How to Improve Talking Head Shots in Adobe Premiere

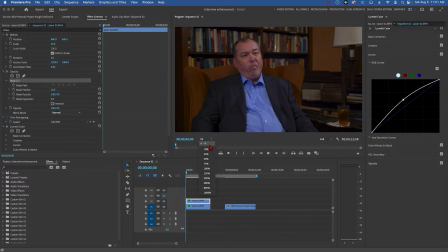254s
But I want to go outside of the frame, so I have to switch from fit to something that will make the viewer smaller, the view smaller. 75% works on my computer. On your computer, you might have to go smaller. And now, with the pen tool, I'm going to start clicking around here.
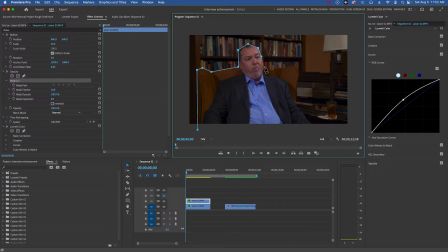271s
I'm going to grab the whole chair. This is all the foreground stuff that I want. okay and now obviously we have to feather this mask and
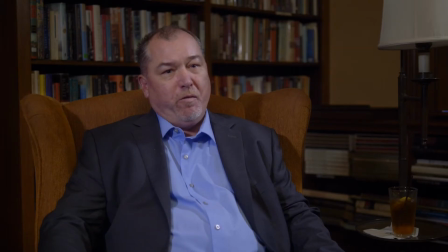283s
let's take a look there we go now as you can see the man looks more prominently lit and is standing out more against the background which is what we want
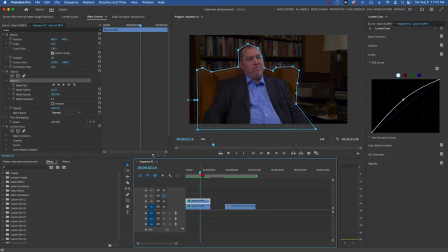292s
now this is relatively easy to do as long as your subject doesn't move too much and luckily with interviews that's usually not a problem but if somebody does suddenly start to move.
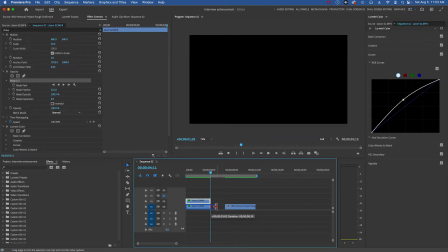307s
Let's see what he does in the rest of this shot.
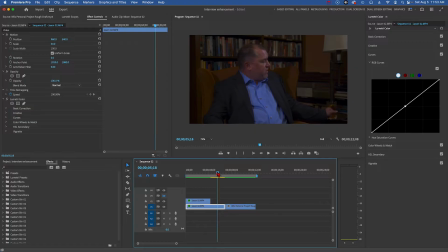311s
Yeah, he suddenly turns to get a drink from his iced tea, and so he's going to leave the masked area. You can see how he's moving into the dark area. So what we can do, if we have the patience, is animate the mask. Make the mask move to follow the man's movement.
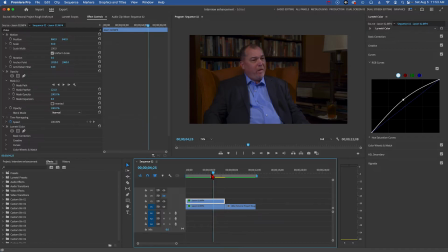330s
So what we would do is go to the point where it starts to become a problem there where he starts to move and then we have to click where here where it says mask one now it shows the mask and then what we do is keyframe the mask and this becomes now what's
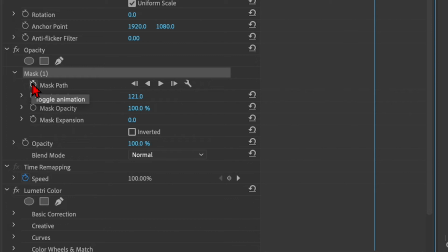348s
called a traveling mat and you would click here there's a keyframe button next to mask path and that
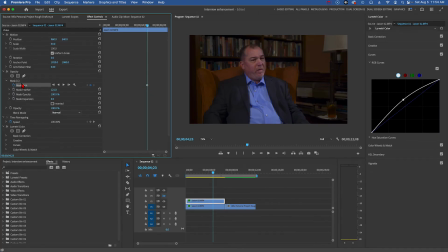356s
makes a keyframe there and then to see the mask again we have to double click on mask one and then we have to start moving that mask. Now I go down to the timeline and start going forward and there he moves
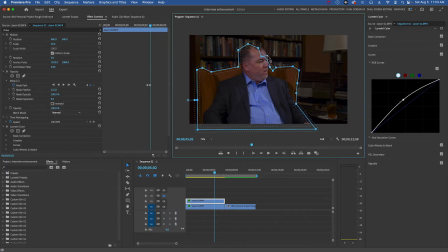373s
a lot and then I would go and grab these points and that creates a new keyframe and then you know we would go back to the timeline and move forward and you don't have to do this frame by
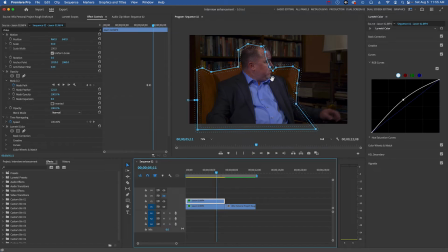389s
frame. You can go four or five frames forward and then we would have to continue moving the mask and the mask will follow the person as he moves. Now of course this is a rather tedious process and luckily most of the time with interviews we don't have to do this. I just wanted to let you know that it is possible.
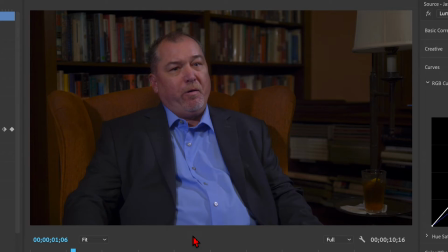409s
Now if we have the time and patience we can get even more creative with post-production lighting effects. If we decide say maybe oh I think the lighting here is a little too flat. I would like to make this part of the face pop a little more.
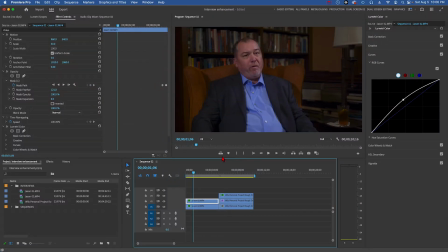423s
Well, let's try doing that. So I'm going down to my top layer, holding down the option key, dragging upward, creating a new version of it. And then I'm going to remove this mask. And now I'm going to draw a brand new mask with the Free Draw Bezier.
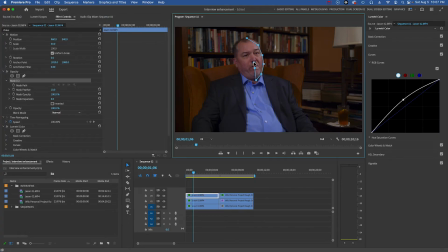443s
And I'm going to trace around the leading edge of his face. And now I'm going to brighten that up even more. Yeah, make that pop a little more. And then of course I have to really feather the edge of that mask quite a bit.
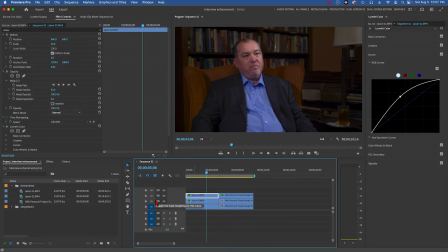463s
Let's take a look at that. So we're going to turn that off and on, off and on.
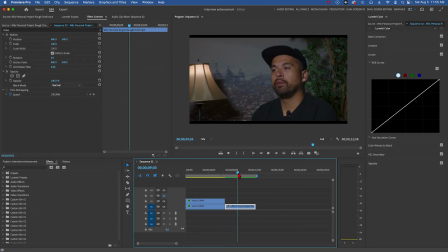472s
I think that works very nicely. Now let's look at another case with an interview shot of our good friend David Anthony.
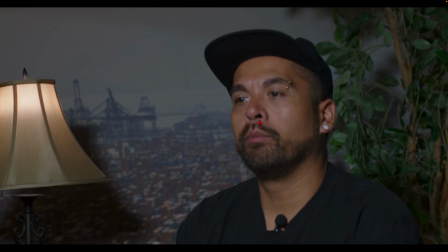481s
And this shot has one major problem. We can see that David is in soft focus. The sharp focus is actually on the lamp in the background.